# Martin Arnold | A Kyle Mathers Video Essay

Welcome everyone to our presentation on Martin Arnold,
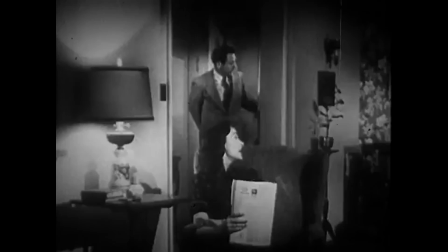who is an experimental Austrian filmmaker who specializes in radical deconstructions of existing films.
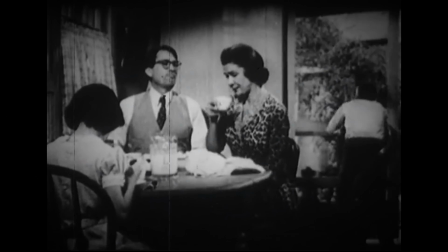The most well-known of these are his short films derived from the footage of Hollywood classics.
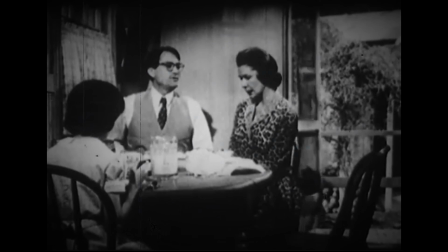To call his work a recut or a re-edit would be understating his work.
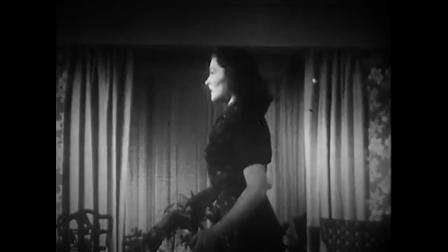His obsessive replaying of frames make for gasping, short-circuiting art that feels in tension with itself.
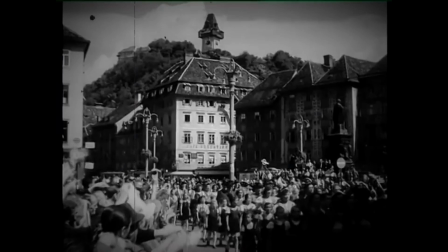His rhythmic and sensual shots are at their core interrogations of Hollywood and what lies underneath.
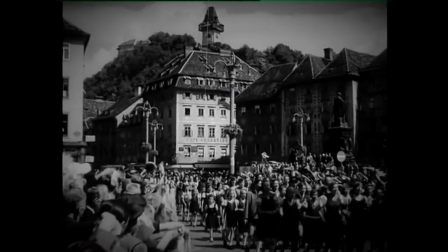Today we'll be examining various aspects of Arnold's film career,
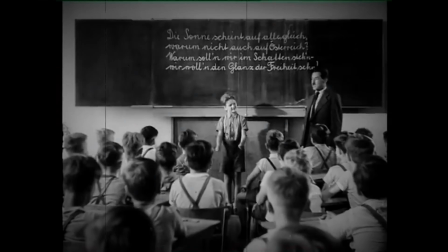while breaking down his techniques and ideology when it comes to his many pieces of work. We'll start off by exploring how film became his focus, what his influences are, and his artistic movements.
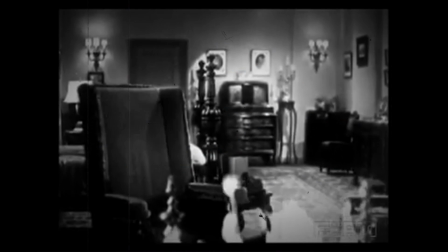Then we'll move forward towards analyzing Arnold's own words on how he explains his own philosophy on film.
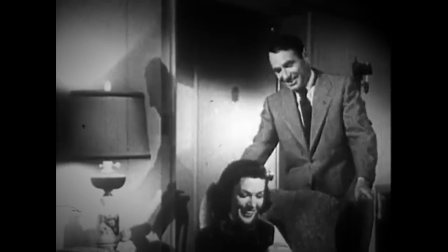We will also be presenting a film from Arnold and explore his artistic concept and his artistic effect on his audience.
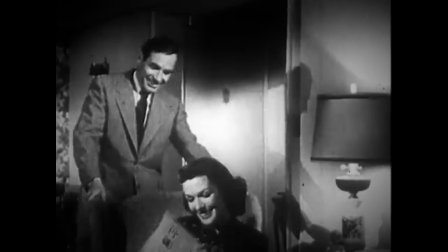Next, we'll dive into an author's position and our own observations of his work and what makes it so important.
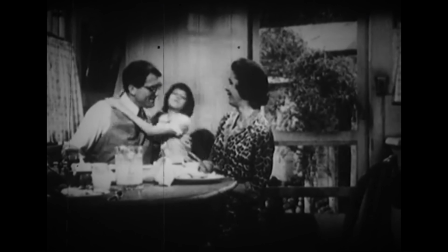Finally, our presentation will conclude with a quick summation of the critical points that we've raised and
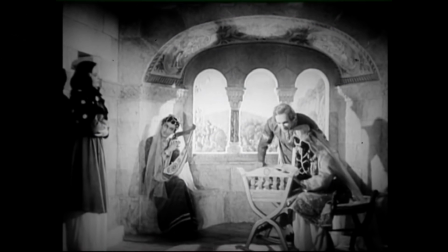offer additional resources that you can access to find out more information about our chosen filmmaker.
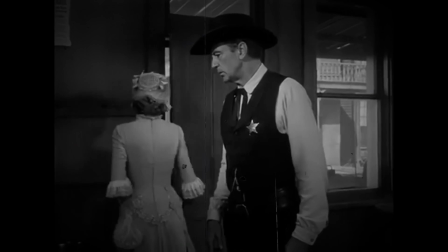We will additionally present a homage short film that we have created to hopefully capture and represent Arnold's unique filmmaking style.
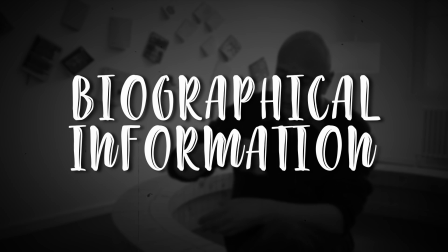During Arnold's childhood in Vienna, classic Hollywood films caused Arnold to have great expectations of adulthood.
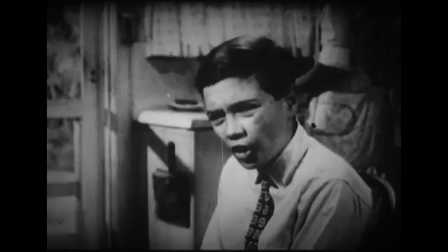He found the reality of growing up very disappointing, and Arnold grew up with and was influenced by fellow Austrian experimental filmmaker Peter Kubelka,
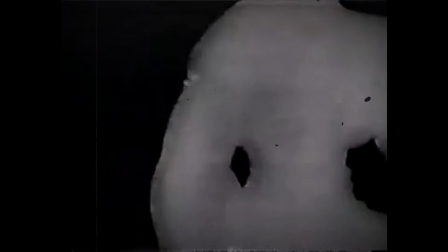particularly Kubelka's careful frame-by-frame editing style, and Arnold was also known for re-editing live-action films,
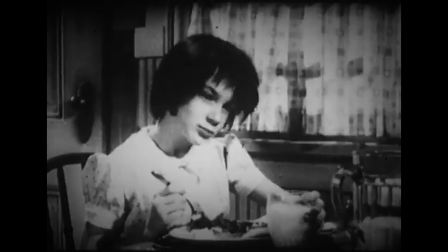but his more recent work has fixated on animation.
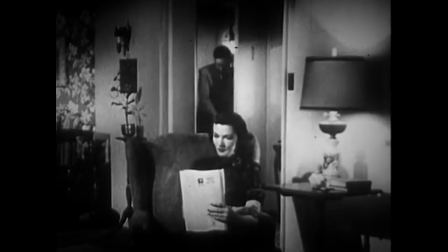Arnold manipulates film footage by exploring the concept of repetition through the means of optically scrubbing back and forth.
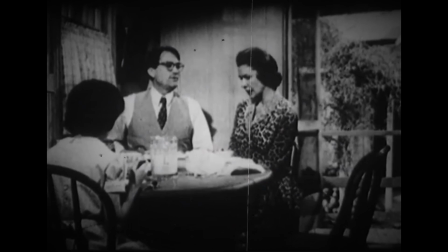Putting this into practice can transform entering a room into a Herculean
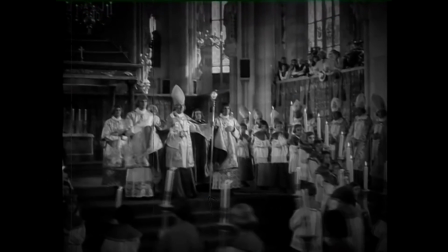effort as the door repetitiously flaps back and forth mechanically,
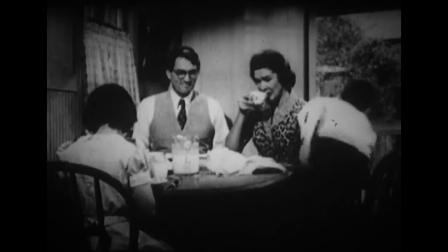invoking Fugue-like moments of picture and sound. Arnold's source material often lies in the realm of classical American cinema,
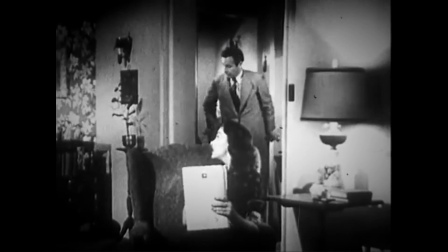and this glossy Hollywood iconography is intriguing to Arnold and motivates him
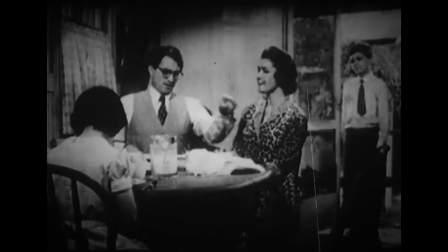to uncover ideas that were suppressed and hidden behind these pieces of classic cinema.
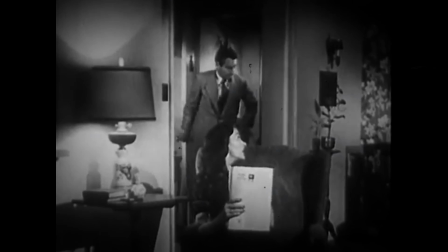His method is carried out through selective and meticulous reorganization of traditional frame-to-frame flow of images and sound.
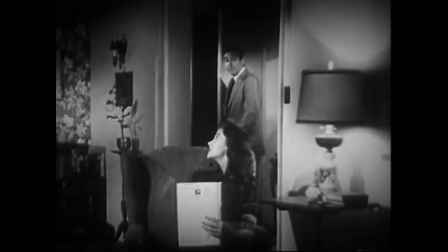His craft is highly selective and must work on both a conceptual and aesthetic level.
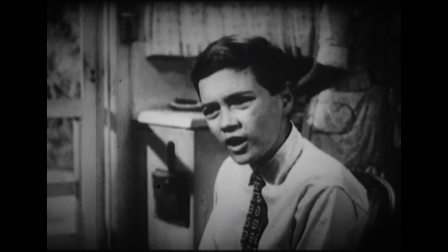Arnold's films are composed of rapidly cut sequences where several seconds of classic
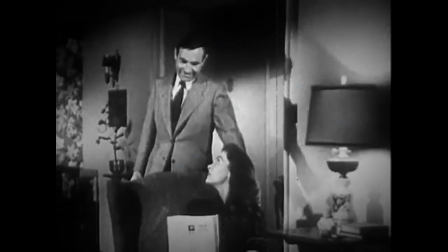American Hollywood clips are retrieved and stretched out into extended pieces of work.
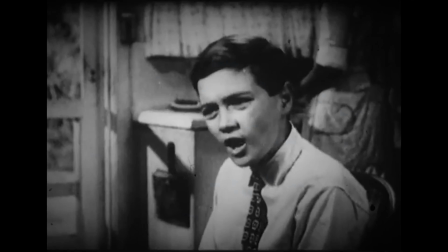Subjects on screen typically flip back and forth between frames
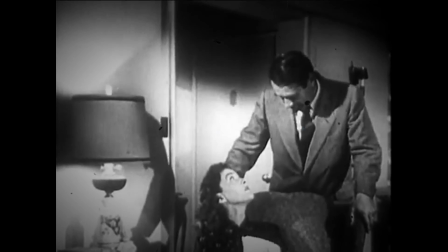simultaneously as the motion is repeated and reversed while multiple single-frame cuts are made.
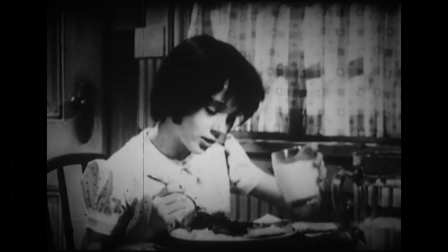The intent behind his methods is to create or potentially uncover secret narratives that were hidden behind these mundane films.
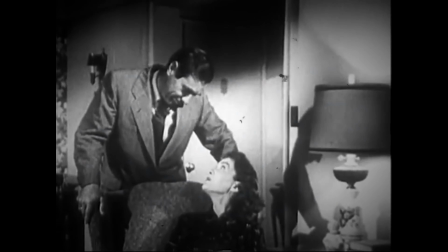In his works Pièce Touchée and Passage à l'acte,
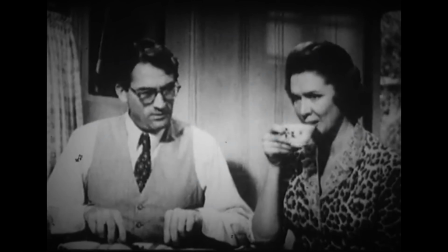several seconds are taken from the human jungle and To Kill a Mockingbird to construct a bizarre
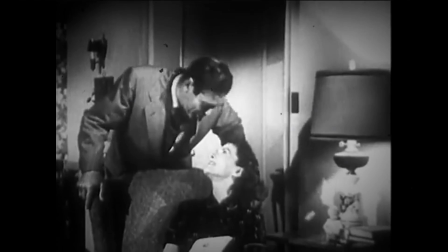storyline about aggression and tension forming within a traditional American family.
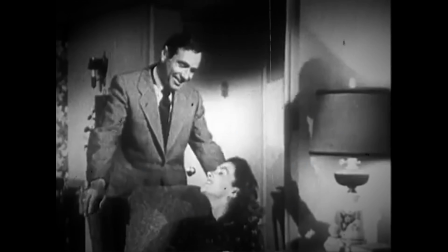Arnold's work as an experimental filmmaker can be described as part structural film, part rap, and part seizure or stutter.
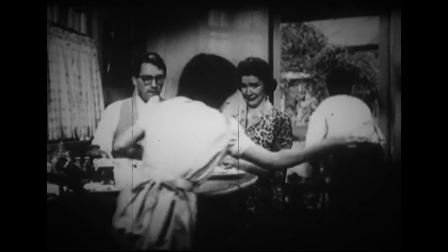He manipulates movement and timing of film by utilizing an optical printer to alter
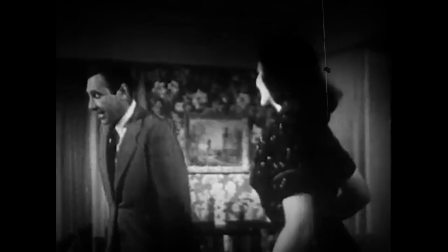16mm films, thereby creating an effect similar to the scratching of a record.